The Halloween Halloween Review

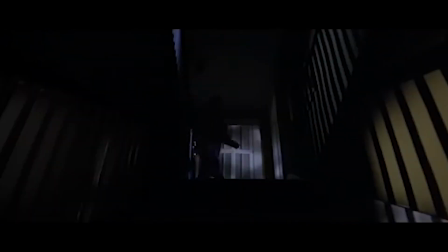(8:04)
What helps is the fact that she was basically labeled the Scream Queen by her iconic Scream. That Scream basically is her character and I mean that in the best way possible.
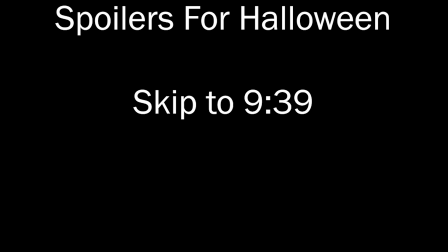(8:12)
And it all comes to a head when we get to the climax of the movie. And I am now going to spoil the movie so if you want to see it for yourself stop this video and go to this time card. Or watch the movie then come back and finish this review. Once again, I'm about to spoil the ending Rotten, you have been warned.
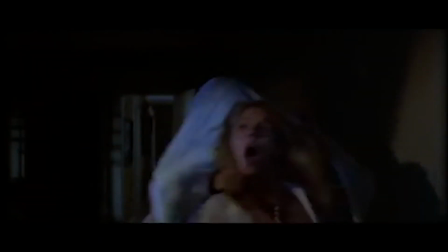(8:27)
After Michael kills a rather myriad of teenagers, he finally comes to Lori and tries to kill her.
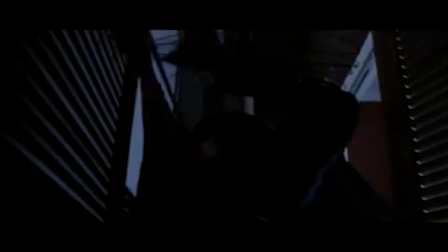(8:32)
But Lori is a survivor girl and she does not go down without a fight, at one point stabbing Michael with a straightened out coat hanger and removing his mask.
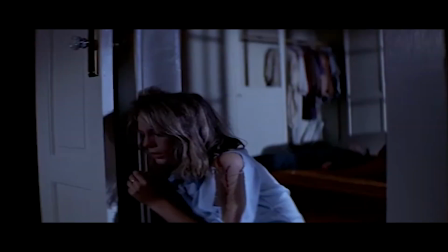(8:40)
One of the only times the facade of this humanoid not human is actually broken. And even after when Lori thinks she's finally gotten him, he rises up.
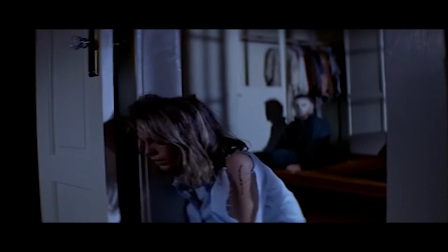(8:49)
In an almost zombie like matter as if to say he's not done. taking whatever facade that was lost in that moment and bringing it back with that one iconic movement,
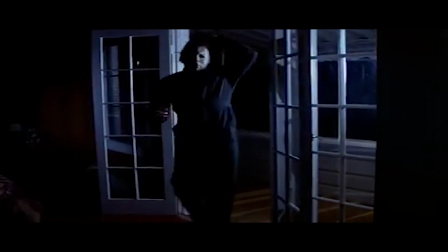(8:58)
which is broken for the last and final time when Michael is finally killed by being shot to death and even falls off the
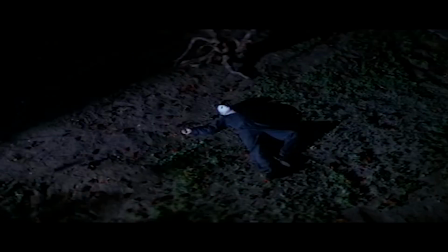(9:05)
balcony from the second floor of the building they've been in. And to everyone, it feels like it's over.
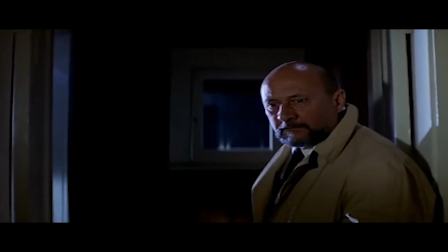(9:10)
Michael's finally dead and they can rest, or so it would seem, until we look back to see Michael's corpse is gone.
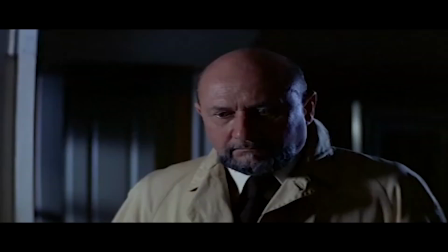(9:18)
Possibly one of the best endings to a horror movie ever showing that Michael is still out there and that he could be coming for you.
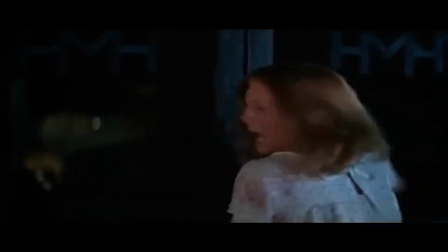(9:26)
And yeah granted there was a sequel that would eventually wrap up the Michael Myers story and while it's good in its own right in my opinion just watch the first one because the first one is honestly such a masterclass on how to do horror right and in my opinion why it's easily the
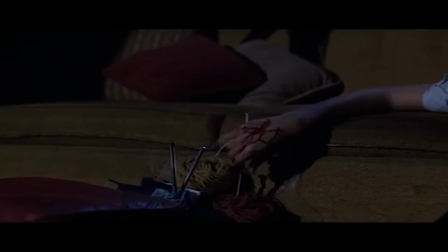(9:38)
best movie to get you into horror and I want that because I think horror movies get a bad reputation.
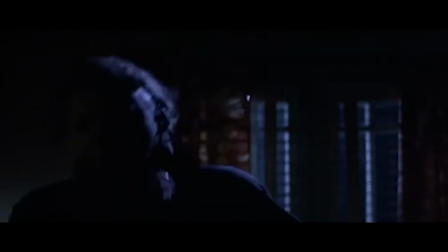(9:44)
Yeah some people write them off as just schlocky or just straight up torture porn but they can convey the entire human emotion. So this Halloween season, as the night starts to go down, pop in this movie with some popcorn under the blankets,
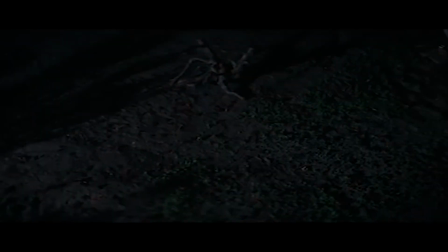(9:56)
and then once the movie's over, look out onto your neighborhood, out into the darkest night,
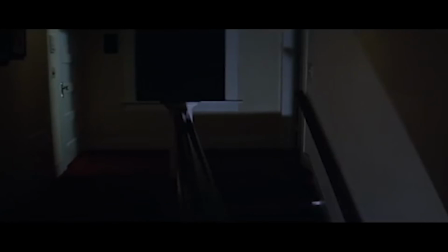(10:01)
and you'll realize that horror and scares can be so much more when it's on Halloween night.